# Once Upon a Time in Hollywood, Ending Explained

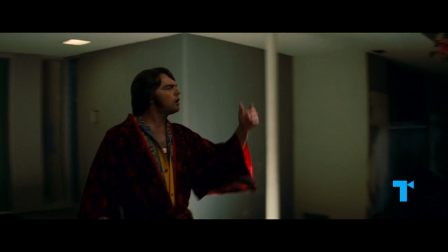(4:03)
But fact collides abruptly with fantasy the moment the group encounters Rick Dalton, who, in Tarantino's story, lives next door to Tate.
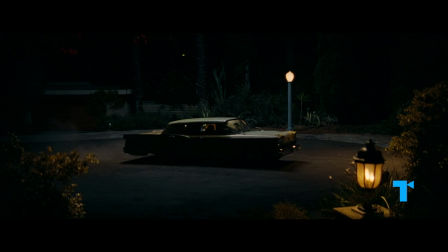(4:11)
Angered by their intrusion, I want your goddamn f***ing hippies.
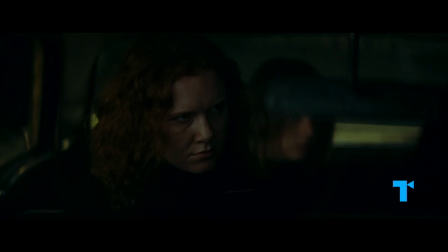(4:16)
Rick confronts the group, inadvertently changing the course of history by redirecting their ire toward him.
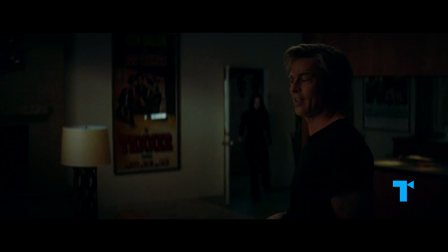(4:21) Hold it! Was that Rick Dalton?
In this version, it's Rick's house they break into, where they come face-to-face with Cliff.
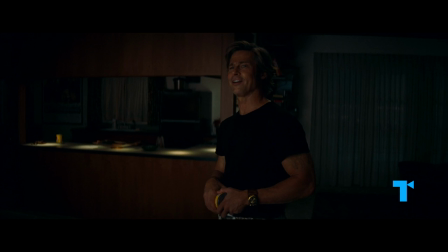(4:29) Uh, can I help you?
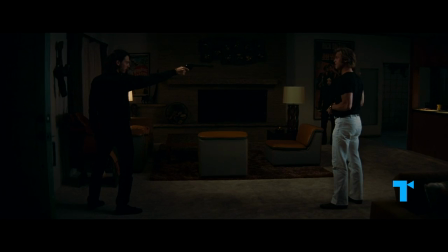(4:32)
And even as they say the same infamous lines the Manson family uttered before murdering Tate and her friends, I'm the devil,
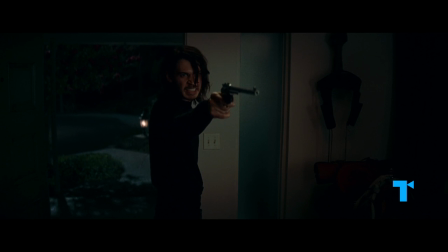(4:40)
and I'm here to do the devil's business. this time, the outcome isn't what they,
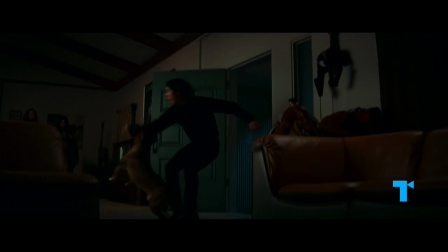(4:45)
or the audience, is expecting.
No, I was dumber than that."
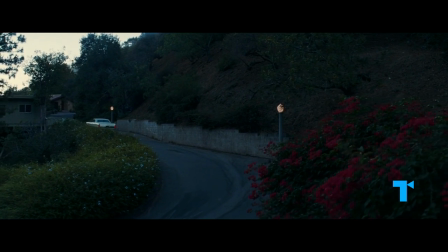(4:49)
Long before this fateful encounter, the film has already been blurring the lines separating fiction and reality.
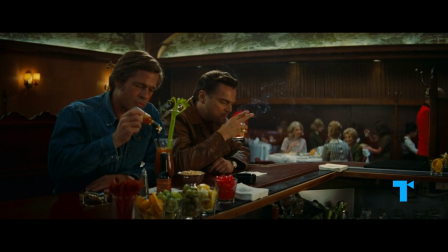(4:55)
Rick and Cliff aren't real, they're Tarantino inventions, although they bear an authentic resemblance to Hollywood stars of the time.
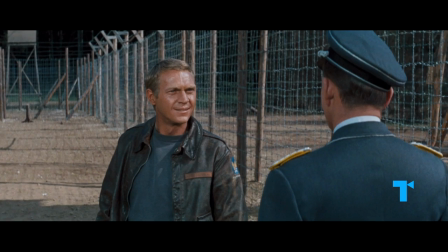(5:02)
According to Tarantino, Rick Dalton is an amalgam of actors like Steve McQueen, Was it true you almost got the McQueen part in The Great Escape?
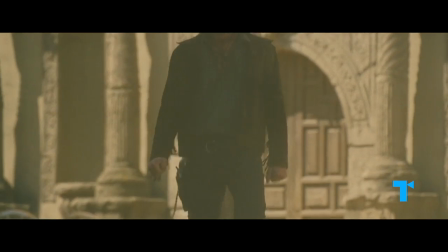(5:10)
Ty Hardin, Ed Burns, Pete Duhl, and Ralph Meeker, former cowboys who, like Rick, were forced to adapt to the changing times,
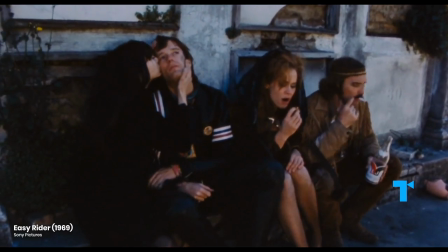(5:18)
when the era of tough guys was giving way to a new generation of films steeped in psychological drama and moral ambiguity.
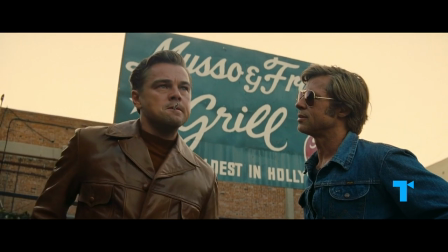(5:25) It's official, old buddy, and it has been.
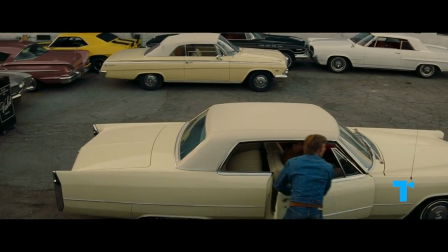(5:28)
Cliff's symbiotic relationship with Rick is at least partially modeled after Burt Reynolds and his stuntman Hal Needham.
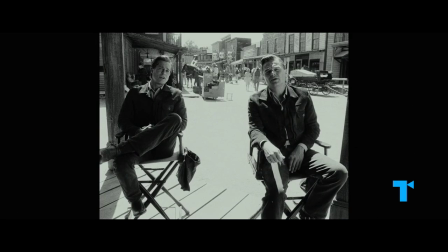(5:35) Is that how you'd describe your job, Cliff? What, carrying his load? Yeah, that's about right.
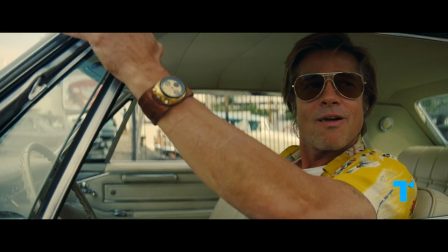(5:41)
And the film adds another layer of subtext by casting Leonardo DiCaprio and Brad Pitt, two real-life leading men at a similar crossroads.
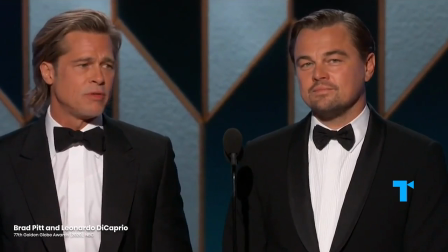(5:49) When I asked Quentin how he wanted us to play two aging movie guys who were on their way out, he said, just be yourselves.
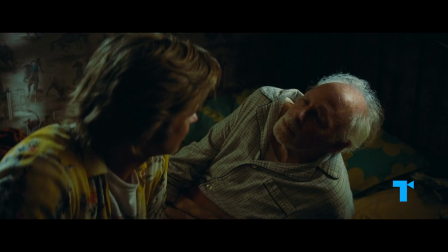(5:57)
Tarantino also toys with the fiction reality continuum by casting actors who really were part of Hollywood in 1969,
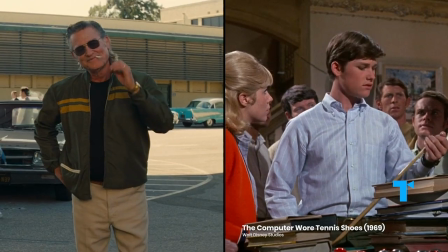(6:03)
like Kurt Russell, who pulls Double Duty as the film's narrator.
That's a big f***ing lie.
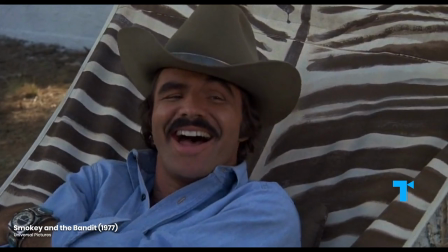(6:09)
Burt Reynolds himself was cast as George Spahn, but died during production.
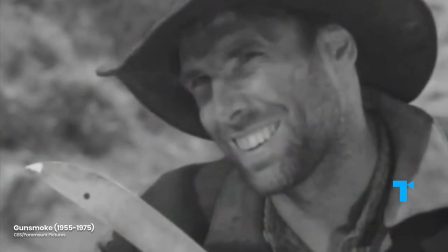(6:13)
Instead, the role went to Bruce Dern, another veteran of classic TV westerns who similarly struggled with the leap to movie stardom.
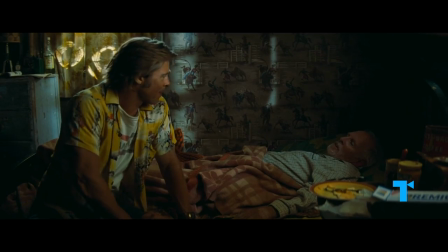(6:20) Would you call that the matter?
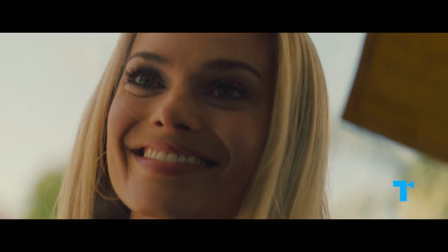(6:21)
These actors and the memories they stir subtly underscore the idea that all movies, even the very one you're watching, are just artifice.
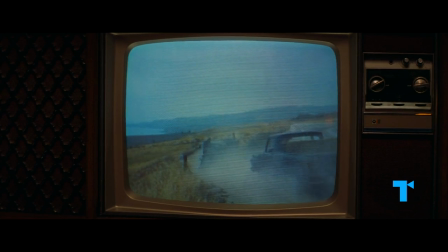(6:30) That TCH? Yeah, yeah. Malibu Quirco Cannon or some shit, I don't know.
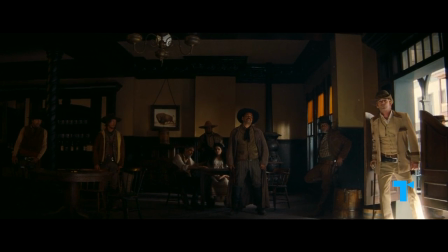(6:38)
Tarantino expands on this idea by removing evidence of the cameras and crew during long sequences of Rick acting in the TV show Lancer,
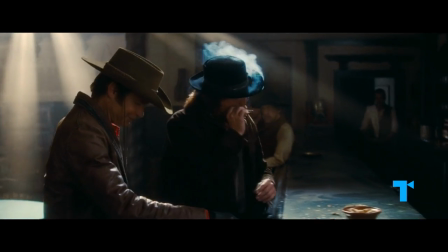(6:45)
obscuring the line between his own fictional world and the one inside it.
I ain't gonna hurt her.
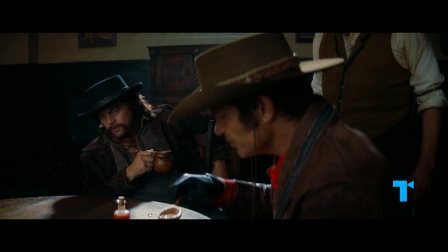(6:52) I just want her to play the fiddle. Line?
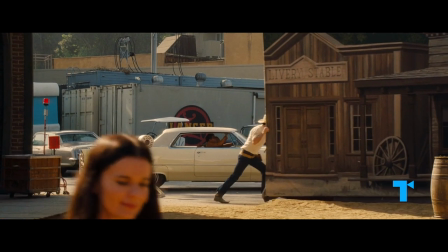(7:00)
He lets us know we can never be sure where reality ends and fantasy begins, an uncertainty that directly feeds into the ending.
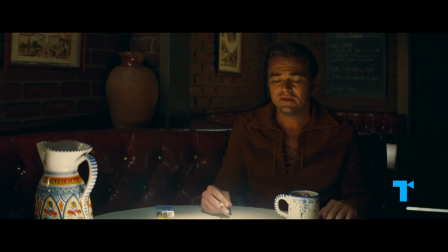(7:14) I think we've, uh, reached the end of the trail, Cliff.
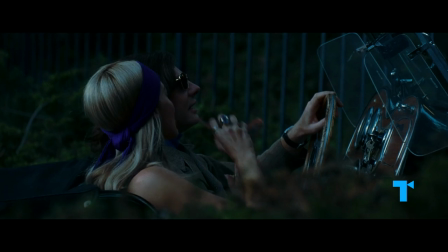(7:19)
Metaphorically speaking, Tarantino's film is about the clash between old Hollywood and new Hollywood.
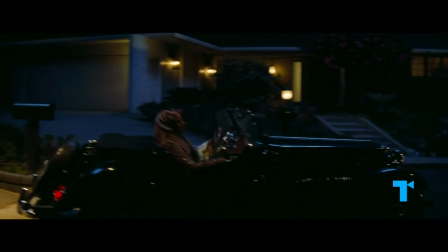(7:24)
Rick, the fading TV cowboy, comes face to face with the next big thing, hotshot director and Tate's husband, Roman Polanski.
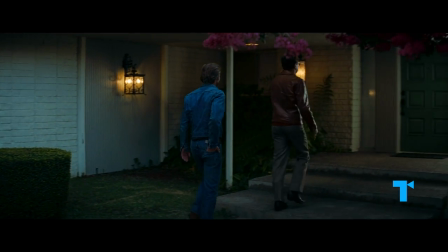(7:32) Here I am, flat on my ass, and who do I got living next door to me? Director Rosemary's f***ing baby, that's who.
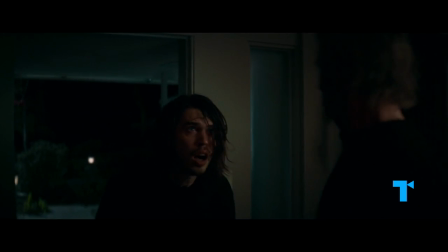(7:39)
But in Tarantino's version, Old Hollywood fights back against obsolescence, and in the end it's the ways of Old Hollywood that save the day.
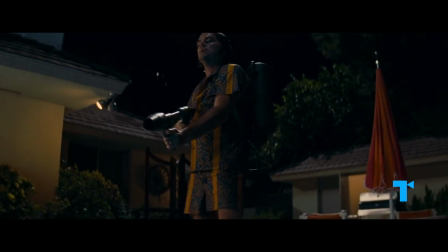(7:47)
The stuntman does all the work, while the movie star gets the big hero shot, and all the accolades.
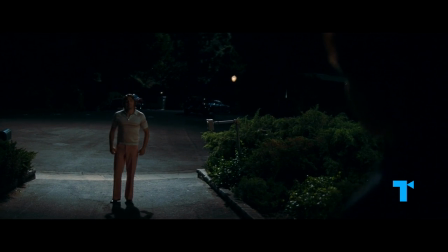(7:54)
As his reward, the gates are finally opened up to Rick, and he's symbolically welcomed into the future.
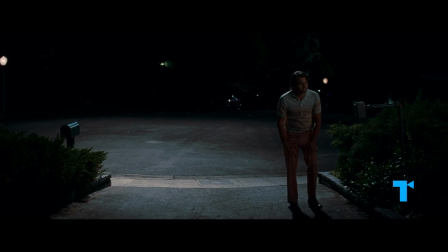(8:00) Rick, would you like to come up to the house for a drink and meet my other friends?